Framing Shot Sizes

Okay, let's just reconnect with the cameras on our phone and understand how many there are and how they work, because we've got more than one camera on our smartphone. Now I'm going to start with the front-facing camera, which is ironically on the screen side. They've always called this the front-facing camera. And traditionally this camera, which is very hard to see, it's sort of embedded in the glass within your screen, these cameras were always used for video calls and they were never very highly spec'd. But today these cameras are capable of recording 4K video. They can even capture video at slow-mo frame rates. On the other side, the back side of our phones, we've got our main cameras that we film with. Now, depending on which model phone you have, you will either have one lens or a multi-lens array with either 2 or 3 different lenses on it. On this iPhone 11 Pro, I'm lucky enough to have 3 different lenses on there. I've got a wide-angle lens, a telephoto lens, and an ultra-wide-angle lens. Now, even without fitting an accessory lens, we've got 3 distinctly different looks that we can film with and 3 shot sizes we can achieve without even moving anywhere in our frame.
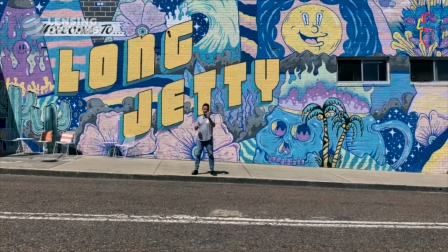[1:02]
Now, when we understand the focal lengths that the different lenses we have on our phone allow us to film with, we can start talking about shot sizes.
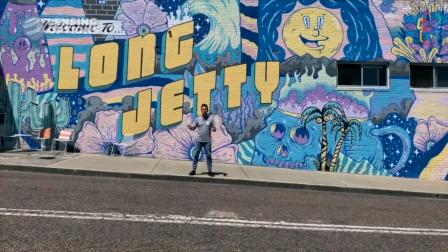[1:10]
And traditionally, there's 3 main shot sizes we find most people capture video with.
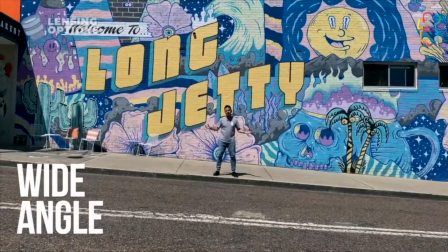[1:15]
And they are wide angle, a mid shot, and a close-up.
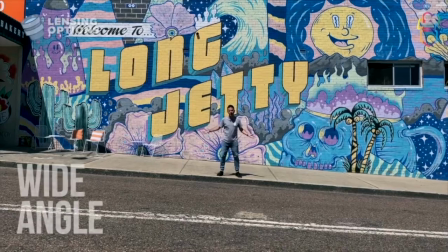[1:20]
Now, this is a great example of a wide angle shot, otherwise known as an establishing shot.
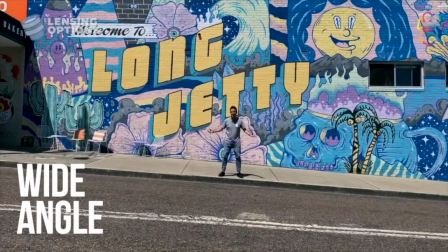[1:25]
It gives us a sense of place, it shows us the scene and the calamity of everything going on.
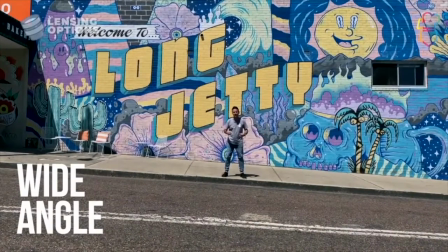[1:33]
It really brings us into the location and shows us the big picture.
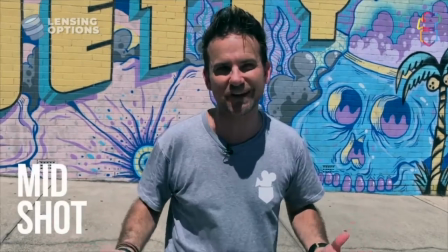[1:39]
Now this framing, head to hips, is what we call a mid shot, and it's our second most common shot size used in videography.
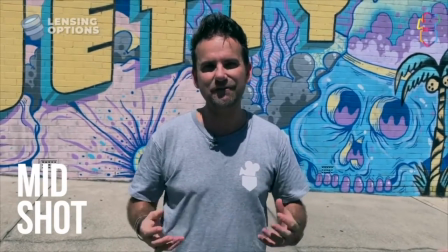[1:46]
Now the reason this is such a popular shot size to use in videos is it mirrors what we call a typical conversational distance.
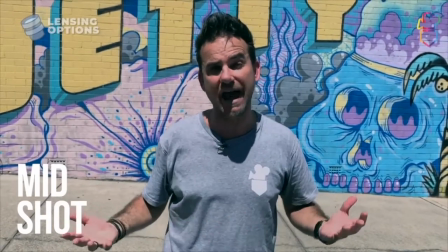[1:53]
So when we have people engaged in dialogue, be it actors or people being interviewed for the news or a documentary,
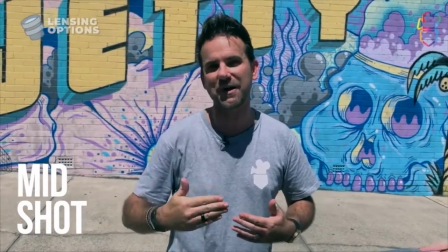[1:59]
it's usually this kind of distance that we feel comfortable standing away from someone having a conversation when we don't know them too well.
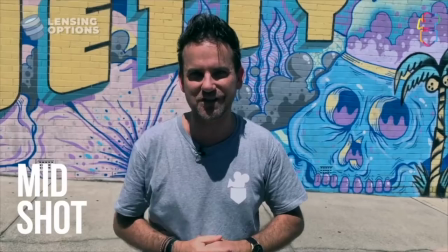[2:05]
So the mid shot is the safest shot size to use when you're capturing people's story.
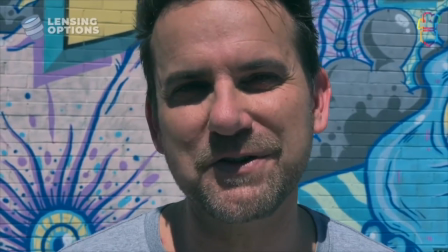[2:12]
And our third most common shot size we find people using in videography is this one. It's called the close-up.
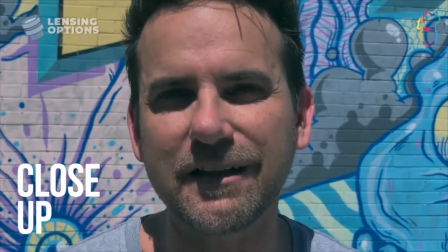[2:17]
Now, for good reason, we don't lean on this shot for very long. We usually come in, see a little bit of detail in our subject or our scene, and then we pull back out to a mid or a wide shot.
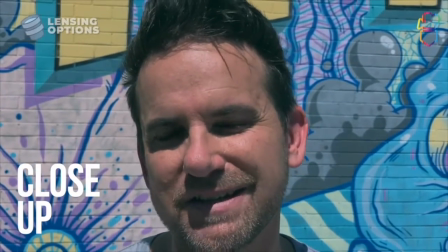[2:25]
This is where we want to get really intimate with our storytelling and we want to show a bit of detail in our picture.
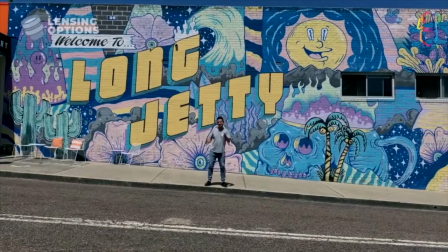[2:31]
So by using all 3 shot sizes in our storytelling and flicking between our wide, our mid and our close-up, we create a more visually interesting dynamic for our audience.
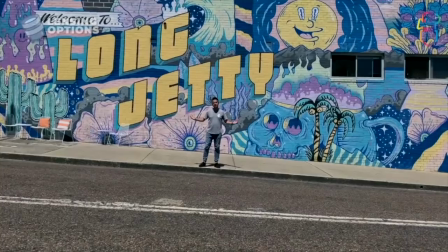[2:42]
Whereas when we just stay on the one framing or the one shot size for an extended period of time and we don't vary our shots, it doesn't take too long before that shot becomes quite boring, quite monotonous for the audience watching our video.
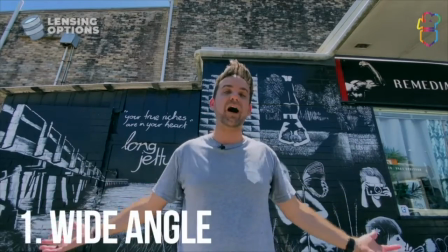[2:56]
So remember, pull back, show a big wide angle frame to help establish the story scene,
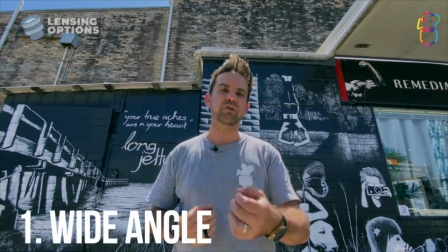[3:02]
and it'll also give your audience a connection to sense of place.
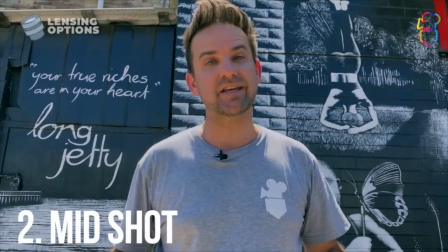[3:06]
Then to select a mid-size framing such as this, either move your phone in closer to your subject, or if you've got a multi-lens smartphone camera system, select the tele lens to crop in tighter,
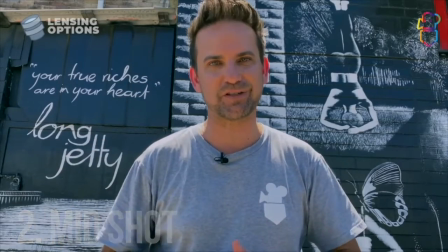[3:17]
roughly head to hips, particularly if we're capturing people's story. And of course, lastly, we have the close-up shot.
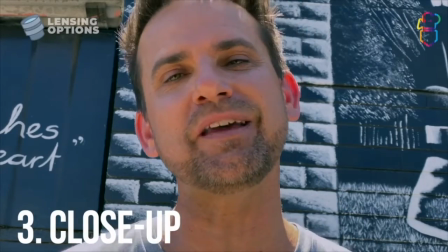[3:23]
Now for this one, you need to get nice and tight to the subject or the object that you're filming. And for another little tip, if you don't need that person talking for this shot,
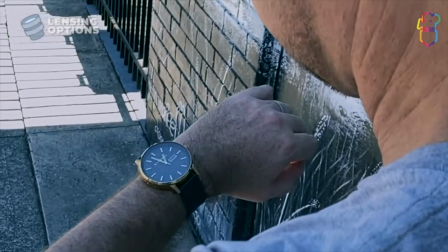[3:30]
try film them in a slow-mo frame rate that helps build a lot more mood, a lot more drama, and makes for a far more emotional scene.